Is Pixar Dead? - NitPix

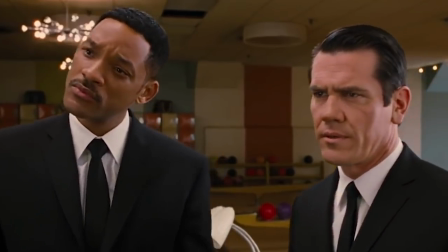8:12 No one goes to see these films because it looks like it's offering a new exciting story, they go solely off the back of their experience with the previous more effective original.
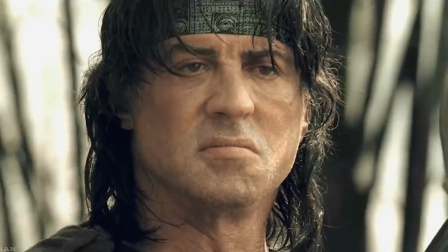8:21 Producers are fully aware of this and shove in as many callbacks and references as possible. Every time a new member movie is announced it leaves the question, why are they making the sequel now?
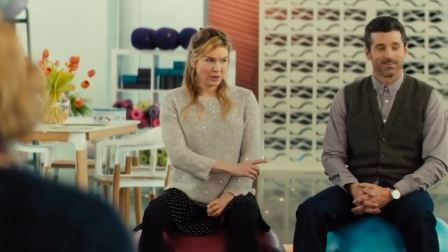8:30 Why didn't they make it immediately after the original? The answer is usually because they didn't think they needed to make one.
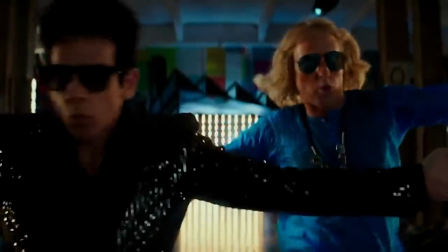8:36 This suggests that the member movie is being made purely for financial gain or to satisfy the egos of the original creators.
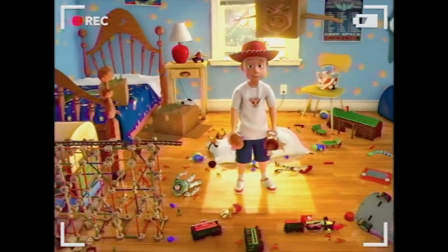8:42 The sole intention of selling our own nostalgia back to us. All this being said, it did make sense for Toy Story 3 to be made 15 years after the first.
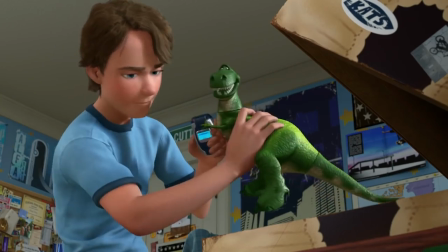8:51 The passage of time is used in the narrative to show a now grown up Andy, who no longer plays with toys.
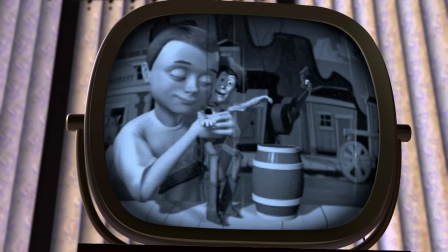8:56 The original audience of children who fell in love with the first two films have now grown up along with Andy.
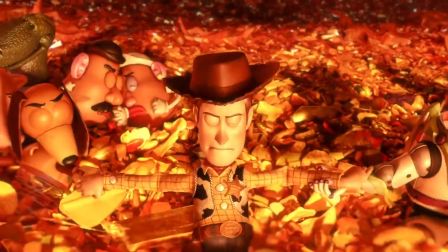9:01 His nostalgia and love for the toys are mirrored in the audience. As a result of this, it's hard to see this film as forced or artificial.
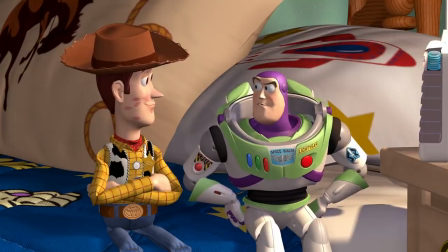9:08 But despite this, Toy Story 3 is still a member movie. At the end of the first film, Buzz Buzz has learnt the value of being a toy and Woody has learnt the pettiness of jealousy.
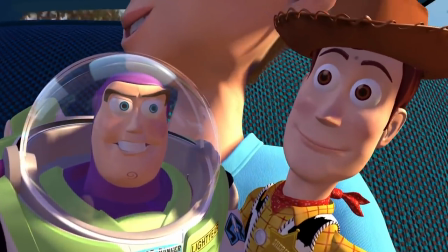9:17 The friendship that forms with Woody and Buzz feels earned and satisfying.
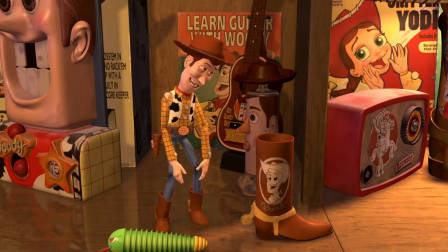9:21 At the end of Toy Story 2, Woody has learnt about his backstory and has accepted that his relationship with Andy can't last forever.
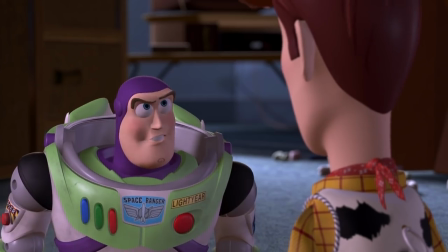9:28 Buzz has reaffirmed the value of being a toy back onto Woody and has rescued his friend.
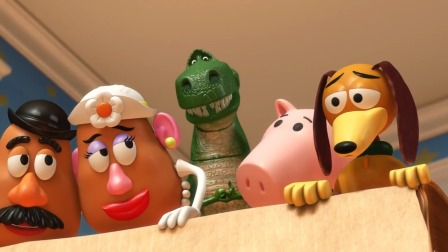9:33 This builds to an epilogue that is again earned. With Toy Story 3, the toys dynamics and their look on the world is exactly the same.
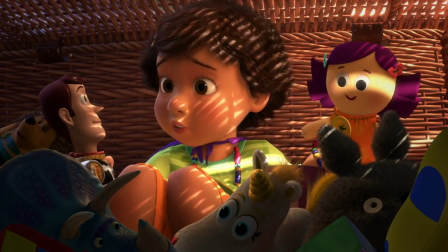9:41 They're now in a different room and are being played with again, but aside from that, everything is unchanged.
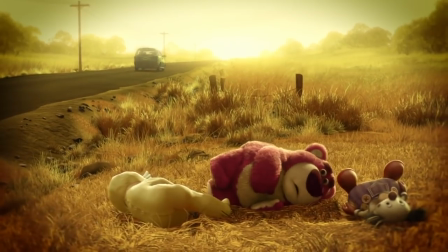9:46 The film retreads the same themes as the second one, that toys don't last forever and that children sometimes grow up,
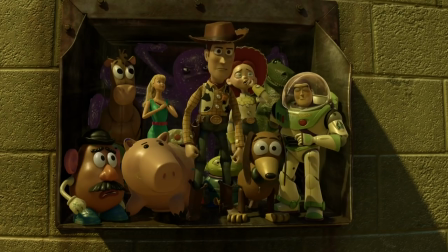9:52 no longer having a need for toys, except it doesn't have a character arc.
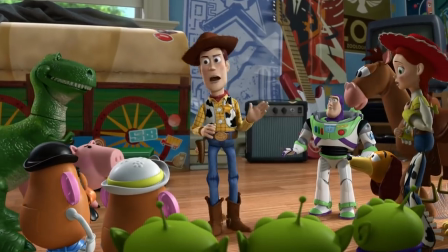9:56 It introduces some fun and interesting characters, but when stripping away the image of your childhood toys being together again, it's a weak sequel.
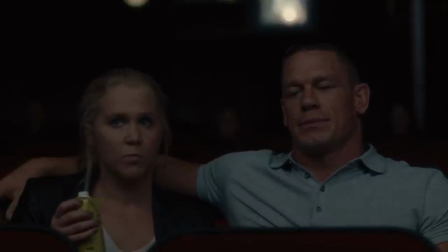10:04 But obviously, we all went to see Toy Story 3 and we were all happy to see it, because you'd have to be a cold-blooded cynical asshole not to.
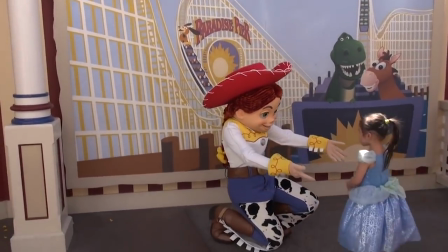10:11 Disney's constant push for sequels had been affirmed by the huge amount of ticket sales.
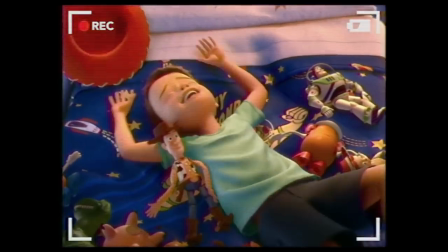10:16 The member movie became the foundation of Pixar's business model. The change in philosophy of Pixar can easily be observed when looking at the 20 films in their filmography.
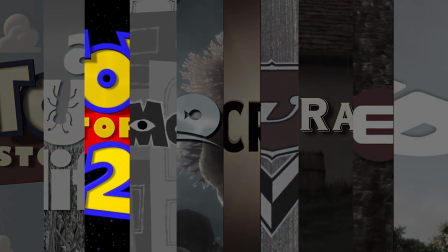10:25 With the first 10 films, there's one sequel made out of necessity. With the last 10, 6 of them are sequels.
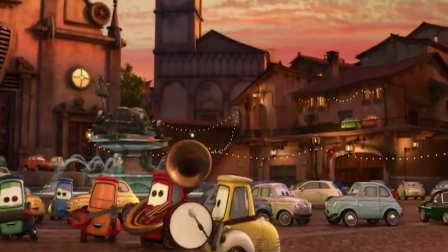10:33 It's worth noting that ironically, even though they're trash, the Cars movies aren't member movies.
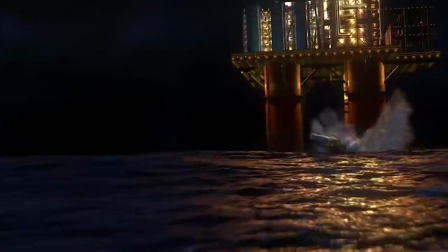10:38 Each new instalment is different, with a new direction for the genre and characters.
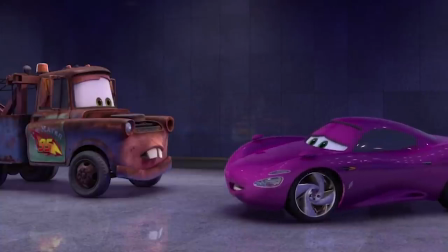10:42 They're not marketing the film solely on images and characters from the original, since no one ever cared about cars anyway.
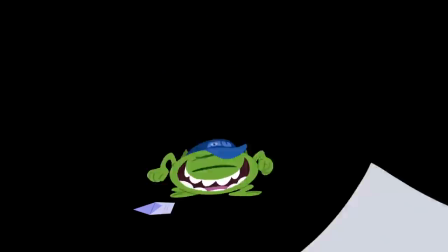10:49 Sadly, the same can't be said for Monsters University.
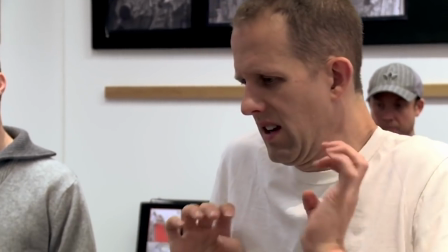10:52 Straight off the bat, Pete Docter, the man responsible for writing and directing Monsters Inc has absolutely nothing to do with Monsters University.
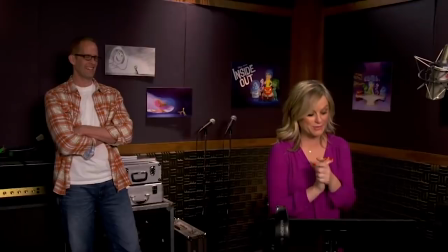10:59 You'd think he'd want to ensure that his characters and world would be handled with care. It is a major red flag that he didn't even want to work on the script.
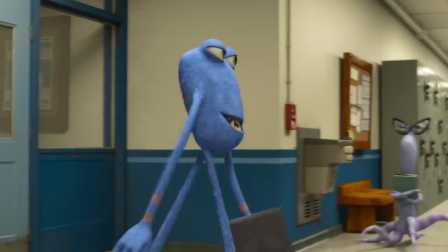11:07 Monsters University uses imagery for Monsters Inc, but immediately you get a sense of how diluted and lazy it is.
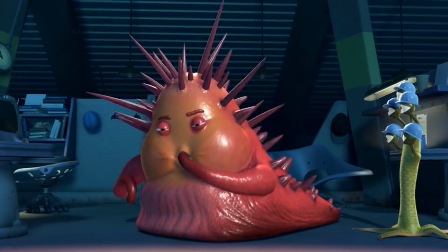11:14 With the original there's a real sense of diversity in the monsters designs in terms of size, texture and abilities.
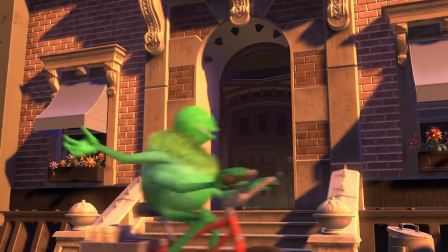11:20 We see how the world adapts and exists to accommodate this huge variety, with different sized doors for Mike and Sully, small houses for small monsters.
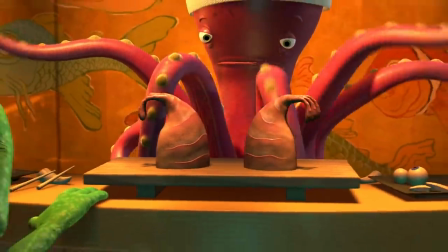11:27 There's also a lot of thought put into the design of all the small elements that make up the world.
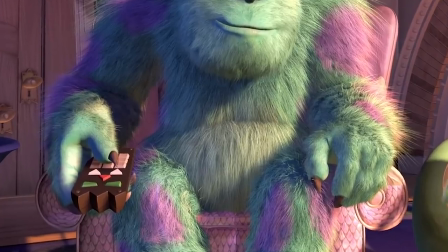11:34 Look That phone isn't a human phone, everything has a slight monstrous quality to it, with spikes and evil eyes galore.
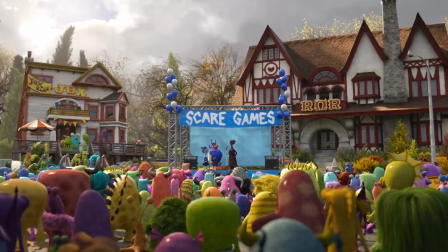11:43 In pale contrast, when we look at the design that went into Monsters University you can see that there is no thought put into how the space exists for the monsters.
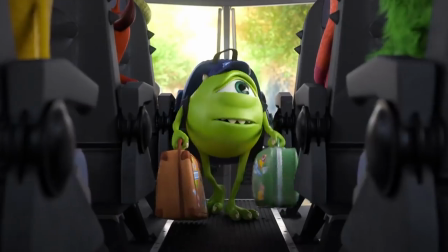11:51 The bus is just a normal grey metal bus with normal average seats made to accommodate equally normal average looking monsters.
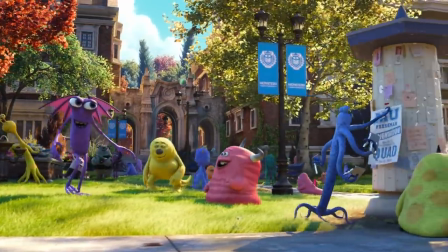11:59 The university looks like a beautiful place of inspiration and learning with no monstrous qualities at all.
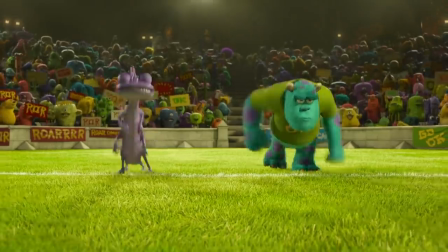12:04 When you're making an animated film, this is the first thing to get right, but every visual aspect feels like it was created with the same amount of enthusiasm as cars.
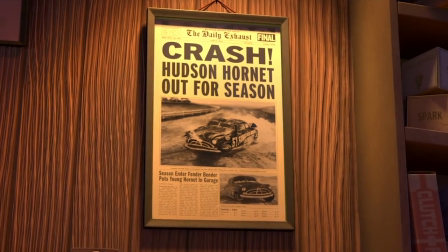12:13 How did they hang up the pictures? How did they hang up the pictures?